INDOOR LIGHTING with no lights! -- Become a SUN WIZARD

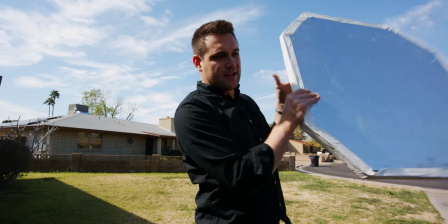4:09 Wonderful light on my face. That's what we're going for or we can make it super bright. We are in Arizona where the Sun is always really really really bright for some reason. Did you know Arizona is brighter than other places in the world?
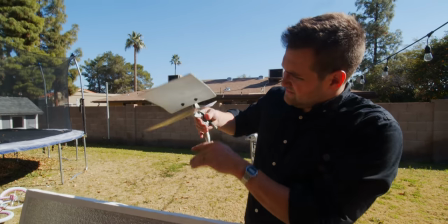4:29 This is a duck clamp. They call this a duck clamp because it kind of looks like a duck bill.
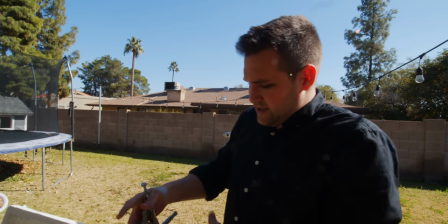4:36 Very cute. Alright, I'm going to clamp this duck clamp onto this shiny board.
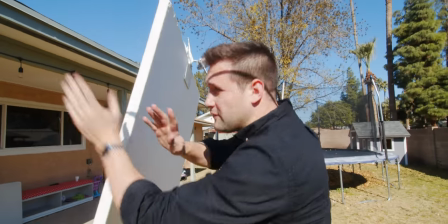4:43 What we're trying to do is bounce the sun all the way from over there into the house. Hmm.
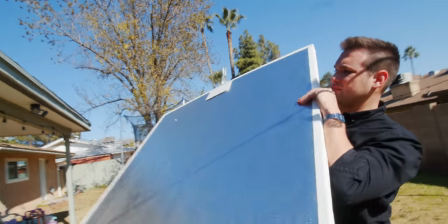4:51 Oh, oh, there we go, there we go.
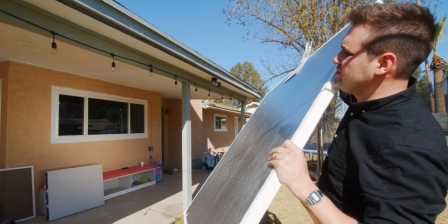4:57 It's doing, it's doing something here.
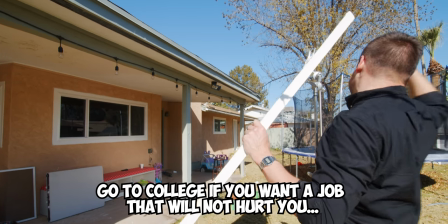5:04 Ouch! Oh! Don't include that.
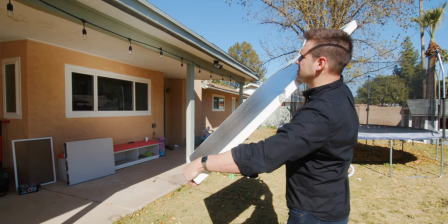5:08 So, we have to remember that the sun is always moving, so we might have to come out here and adjust this again you can't just forget about it step
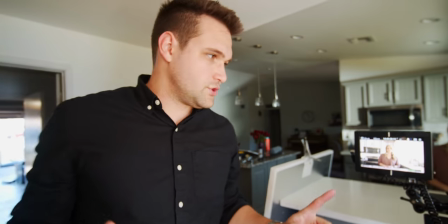5:18 one completed we need to diffuse the light coming through the window because it's way too harsh so I'm gonna set up a diffusion you're
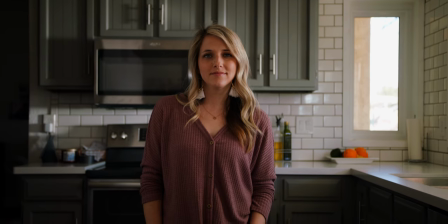5:29 in the shot almost out now you're out we're already looking a lot better what I want to do now is
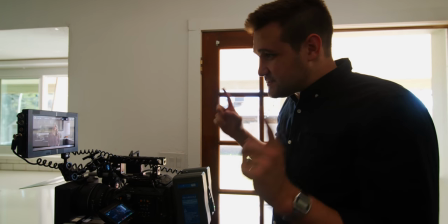5:37 give her a little bit of a backlight and this is gonna be the trickiest thing we do because the Sun's not coming from that way,
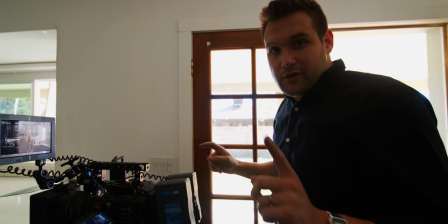5:46 it's coming from that way. So we're gonna take out our secret weapon right now.
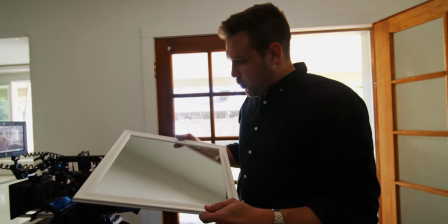5:51 It's this. We bought this mirror at Walmart for seven dollars.
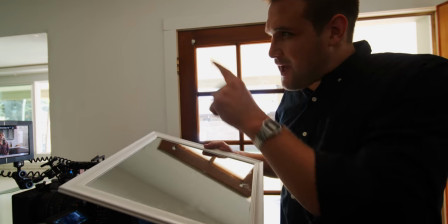5:59 And I think this will help us get a really good backlight on Lin. This is called a Cardellini clamp.
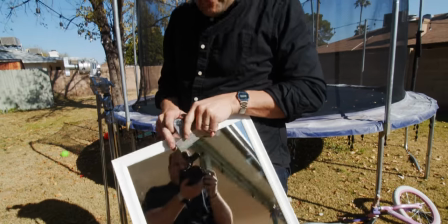6:04 It's very useful. I hope I don't break the mirror when I put this clamp on it.
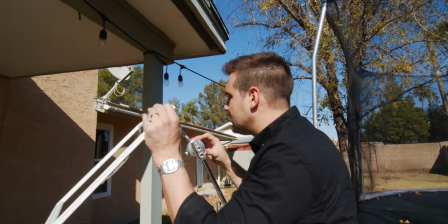6:09 We're going to be able to use this to really shine a harsh light onto Lynn here.
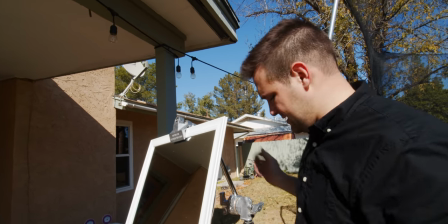6:17 There we go. Ooh, and it's gonna give you some extra fill. Yeah, look at this.
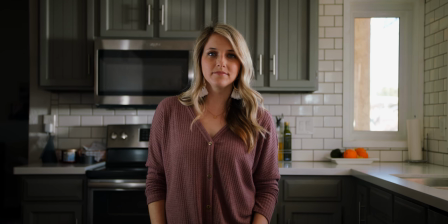6:22 This is gonna give us some extra fill because it's hitting our bounce board and it's hitting her hair ever so slightly. I watched 1917 recently, and I actually watched the behind the scenes as well.
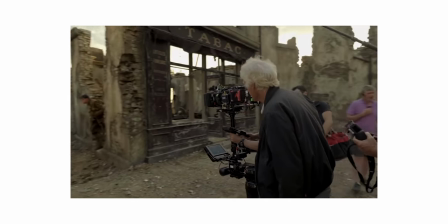6:38 And Roger Deakins, the director of photography for that movie, said they didn't use any lights.
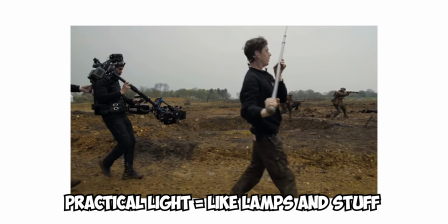6:43 Now, they did use practical lights when they were inside, and it was just lamps and so forth. And there was a night scene where they had flares going over this dark town.
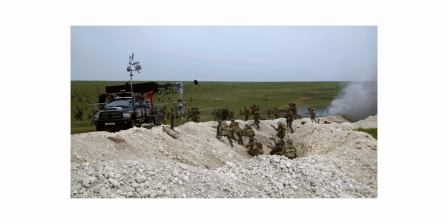6:51 But for the daylight scenes, they waited for the perfect time of day, and they didn't use lights.
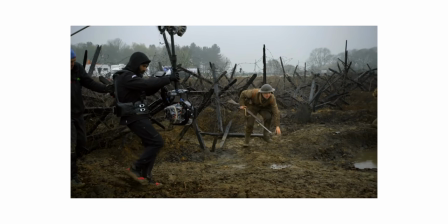6:56 The reason why they didn't use lights is because they couldn't, because the camera was moving so much. Sometimes with the restraints you have as a filmmaker, you need to find different ways to make a pleasing image. Being able to really harness natural light and use the sun to our advantage is a skill that each of us need to have.
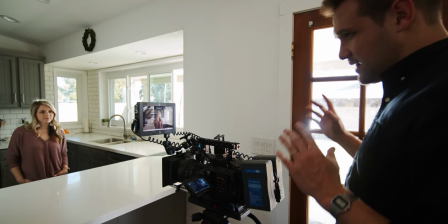7:15 I'm gonna get one more reflector outside and I'm going to hit it
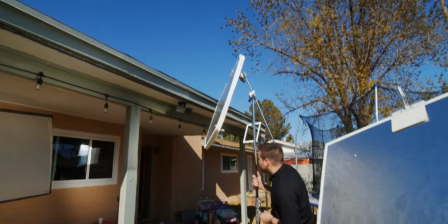7:19 across those back cabinets to make it look like there's a streak of light coming through.
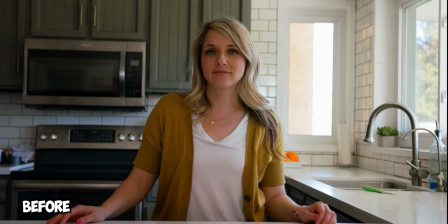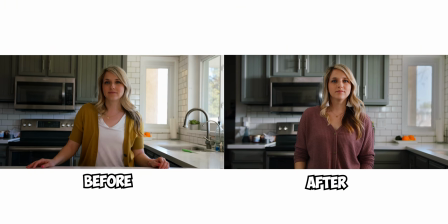By the way, with locked-off shots where the camera's not moving, there's one trick that I love.
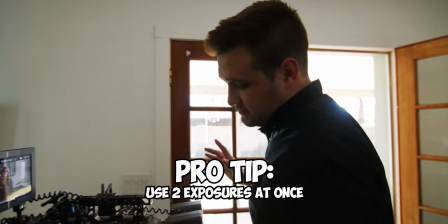7:41 It comes in handy a lot. What I do is I film the shot, I don't touch the camera,
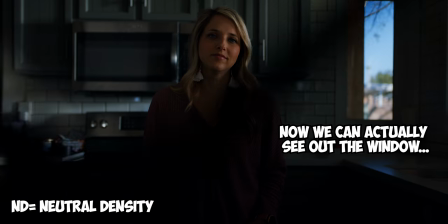7:47 then I put on more stops of ND and I capture the window light
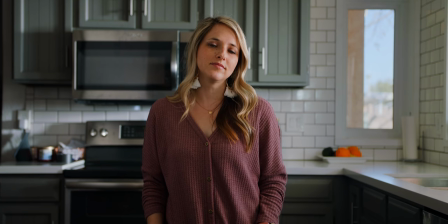7:54 and then in editing I put the exposed window over the overexposed window.
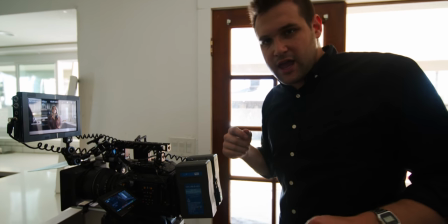8:04 I'm going to take this camera off and go handheld, and we're gonna do a series of shots here.
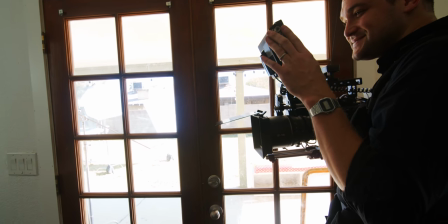8:14 Happier. Yes, good moment.